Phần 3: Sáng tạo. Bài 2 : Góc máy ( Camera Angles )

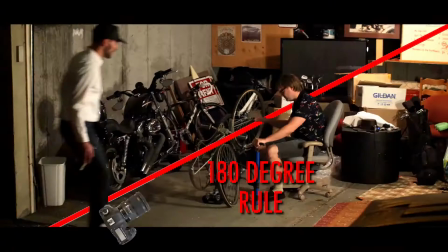In this video, I'm going to talk about camera angles, some of the general rules to keep in mind, and knowing which angles to use to best tell your story.
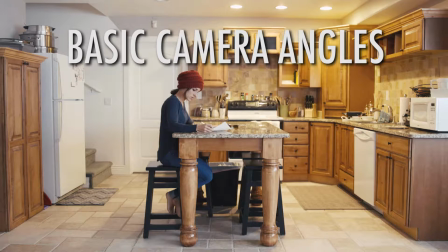Now, just to show you some of the basic camera angles, you have your wide, long,
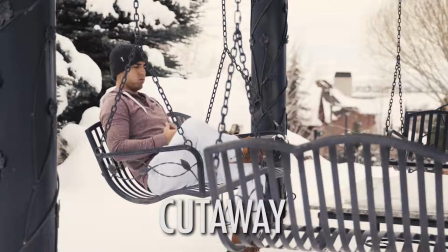medium, tight, detail, cutaway, low, and high.
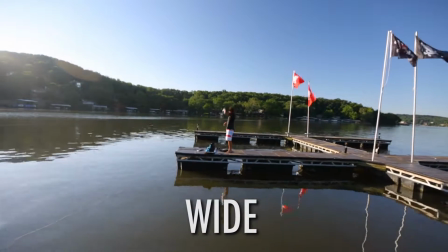Now, a wide shot is used when you're trying to establish the location so your viewer can get a good idea of where this scene is taking place.
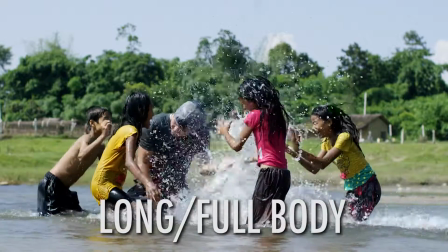A long shot, though not as wide as a wide shot, also establishes your location,
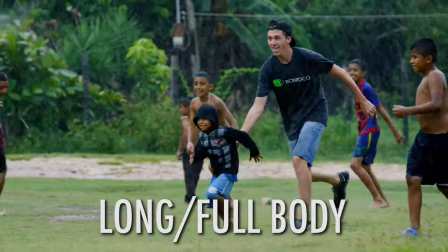showing the full body of your subject, and is usually shot on a tighter focal length.
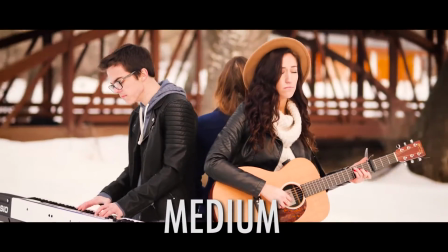A medium shot is usually from the waist up and is used when you're trying to focus in on the activity that your subject is doing.
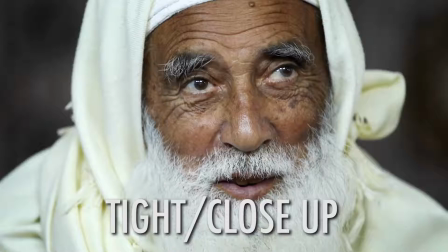A tight or close-up shot usually only shows the head and shoulders of your subject
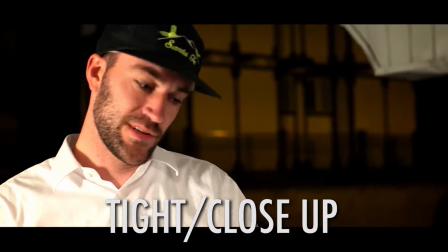and is oftentimes used in dialogue when two characters are talking back and forth to each other.
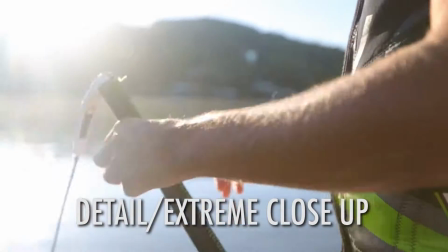A detailed or extreme close-up shot is used to put emphasis or importance on a specific detail in your image.
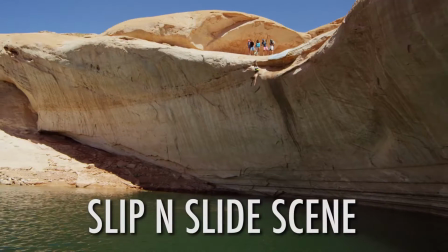A cutaway shot is an interruption of a continuously filmed scene by inserting a view of something completely different,
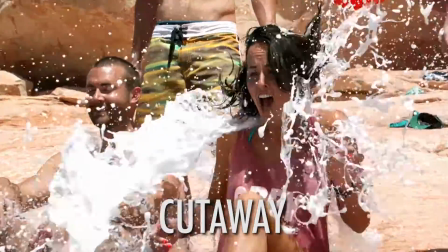and is oftentimes used to break up a scene to keep you from having to jump cut from two different angles.
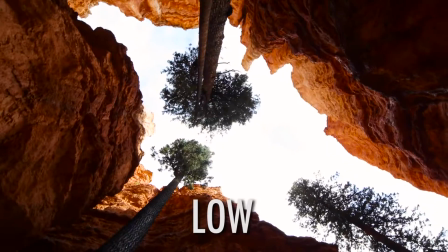Low camera angles are oftentimes used to make your subject look bigger than life and portrays power and dominance.
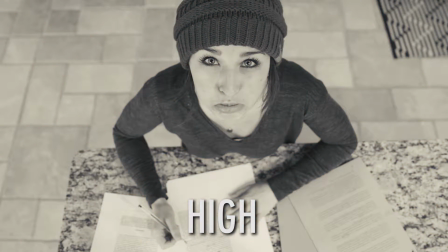High camera angles do the exact opposite by making your subject look weak and inferior. Here's an example of a scene I shot using one boring angle.
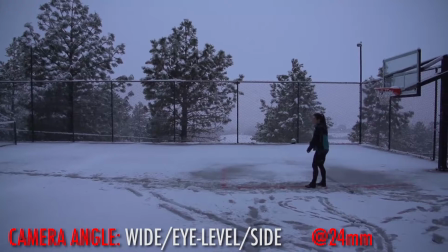At 24mm, I shot a wide side angle at eye level of Lauren throwing a ball into a net. Now, taking that exact same scene, I shot from 6 different angles on a tighter focal length, and this is what I got.
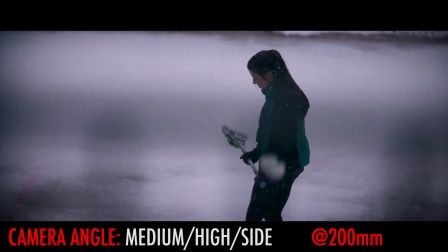Don't let your dreams be dreams. Some people dream of success while you're gonna wake up and work hard at it.
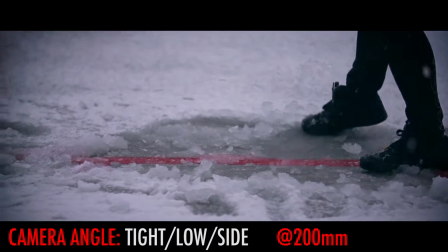Nothing is impossible.
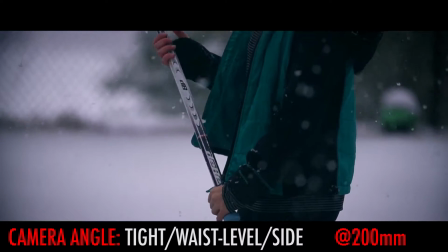You should get to the point where anyone else would quit, and you're not gonna stop there.
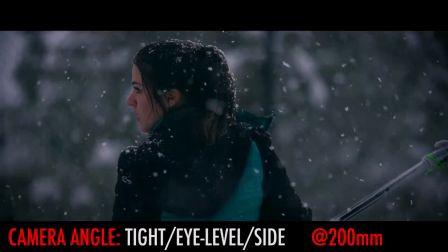Yesterday, you said tomorrow, so just do it! Yes, you can!
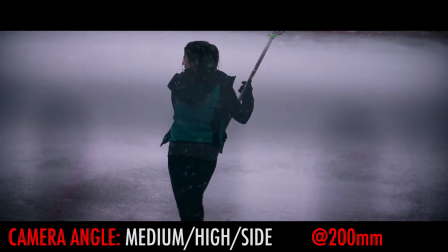Just do it! What are you waiting for?
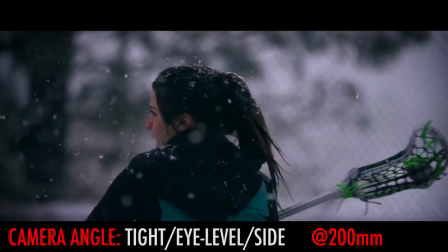Make your dreams come true!
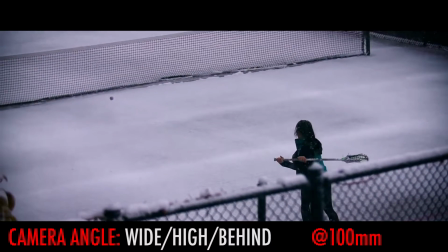So much better, right? So here's the before and after. On the left you have your one boring wide angle,
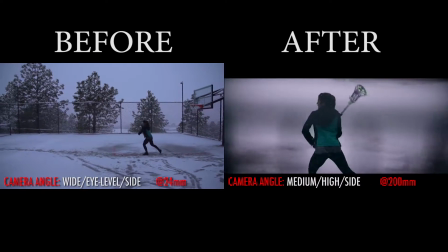and on the right you have 6 different angles cut together cinematically to help create a story and help you feel emotionally attached to the video. Now, as a basic rule of thumb, I try to cover 5 different angles of important action,
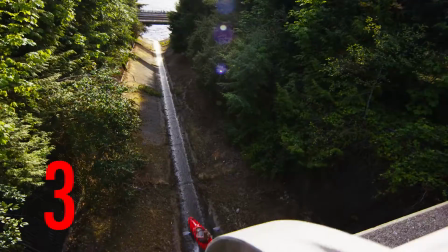and though I will rarely use all 5 angles, it's nice to have options when editing your video together.
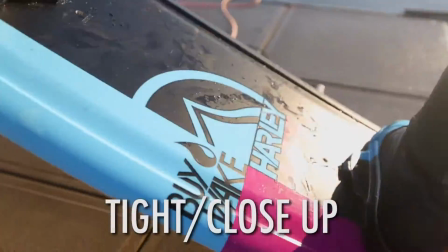Here's a breakdown of an intro to a Devon Supertramp video I shot, using 5 different angles,
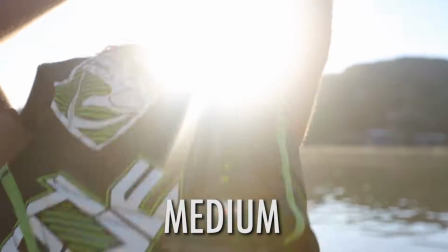and then in the editing room, having the option to choose between the different angles to help tell my story.
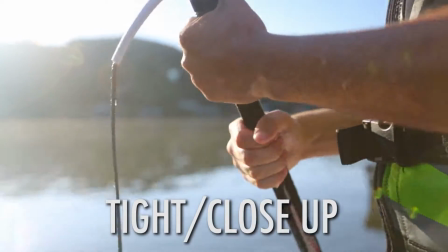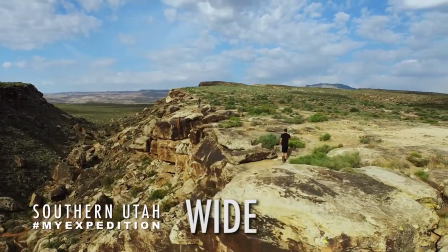Here's another intro example, starting with a wide shot to establish the location, then cutting to a long full body shot showing my first subject,
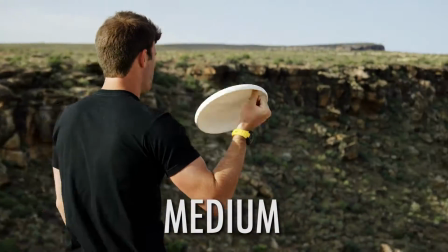then a medium shot to show my second subject, a tight shot to show off the product,
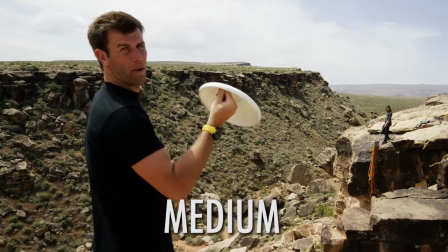and then back to a medium shot to start the action.
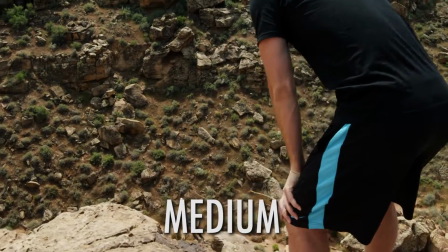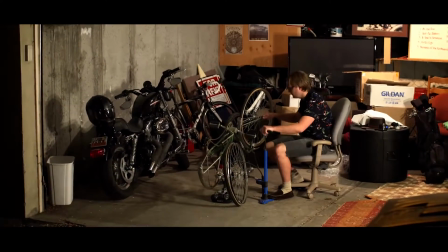The next rule I want to talk about when choosing your camera angles is called the 180 rule,
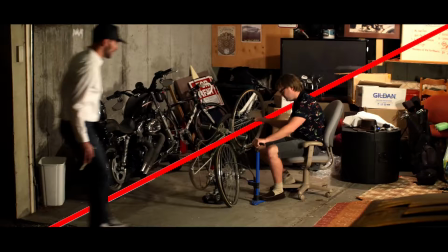which basically means draw an invisible line and do not cross it with your camera angles. If you do cross over that line, it tends to disorient your viewer and distract from your story.
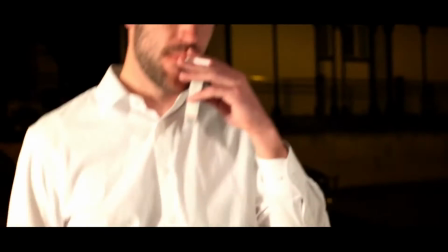For example, as this subject comes in on the left of the frame, I make sure to keep him on the left side of the frame in my second camera angle so the viewer
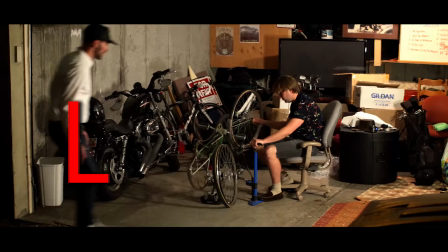understands that the subject that was in the left of the frame on the first shot is still in the left
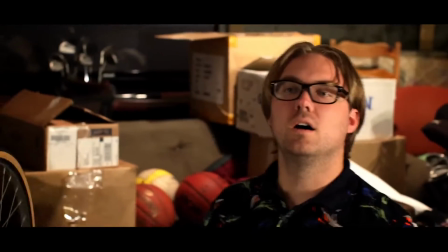side of the frame on the second shot, and that my subject on the right stays on the right side of the frame.
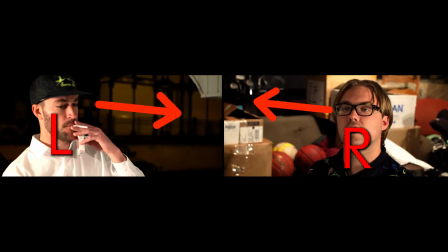By putting them on opposite sides of the frame, it draws a correlation in the viewer's brain that they are looking at each other.
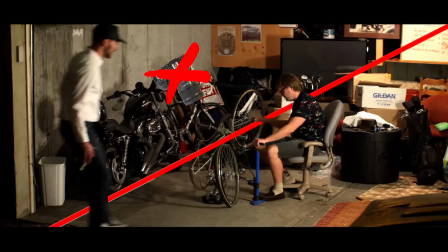Now let's suppose I were to have shot a scene from the opposite side so that my second subject was now on the left side of the frame.
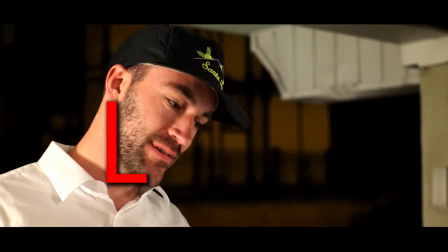That would put both of my subjects on the left side of the frame as I cut between them,
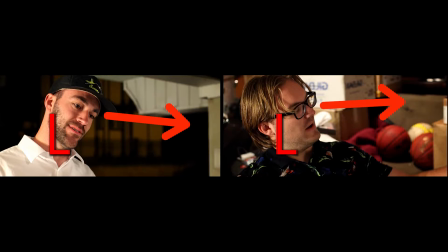making it seem like they're both facing towards the right of the screen and taking away the appearance that they are talking to each other.
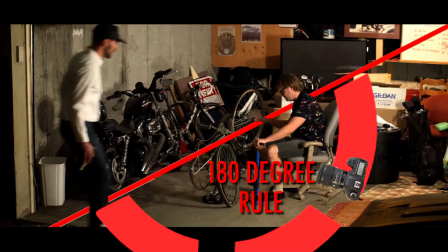So make sure you understand when it's important to use the 180-degree rule, but also understand when it's okay to break it.
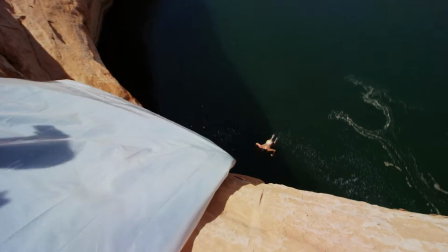For example, most of the videos I shot at Devon Supertramp did not follow the 180-degree rule,
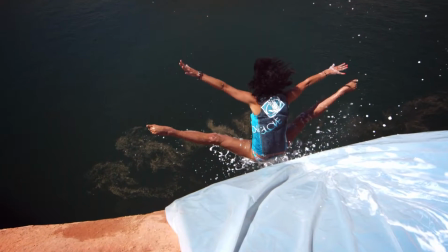and that's because we were shooting events and high-action sports where we wanted to cover as many angles as possible.
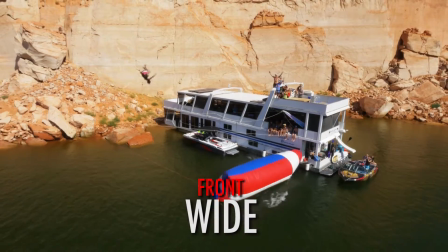So take a look at this video we shot in Lake Powell, for example, where the first shot of the video was shot from the front, and the second shot of the video was shot from the right side,
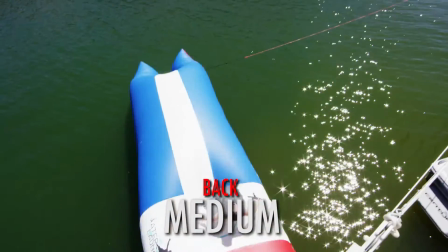and the third shot of the video was shot from the back side, and the fourth shot of the video was shot from the left side.
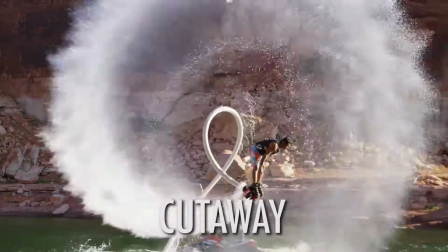So just in the first 4 shots of the video, we already covered all 4 angles,
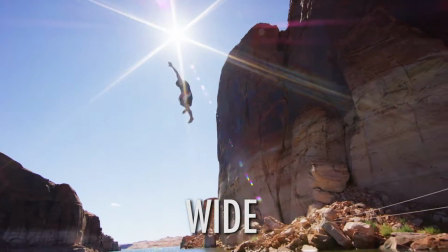destroying the 180-degree rule, but allowed you as the viewer to see every angle of this action.
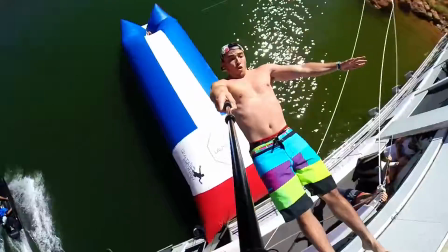So there you have it. That is Camera Angles 101.
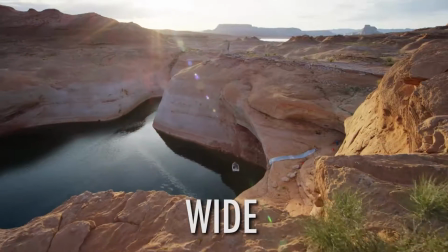Try and shoot as many camera angles as you can when shooting your action to allow your audience a wide variety of different perspectives to help bring your story to life.
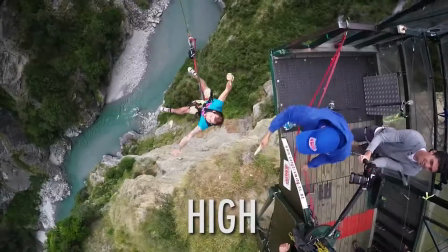That is it for camera angles. If you guys have any further questions, please let me know.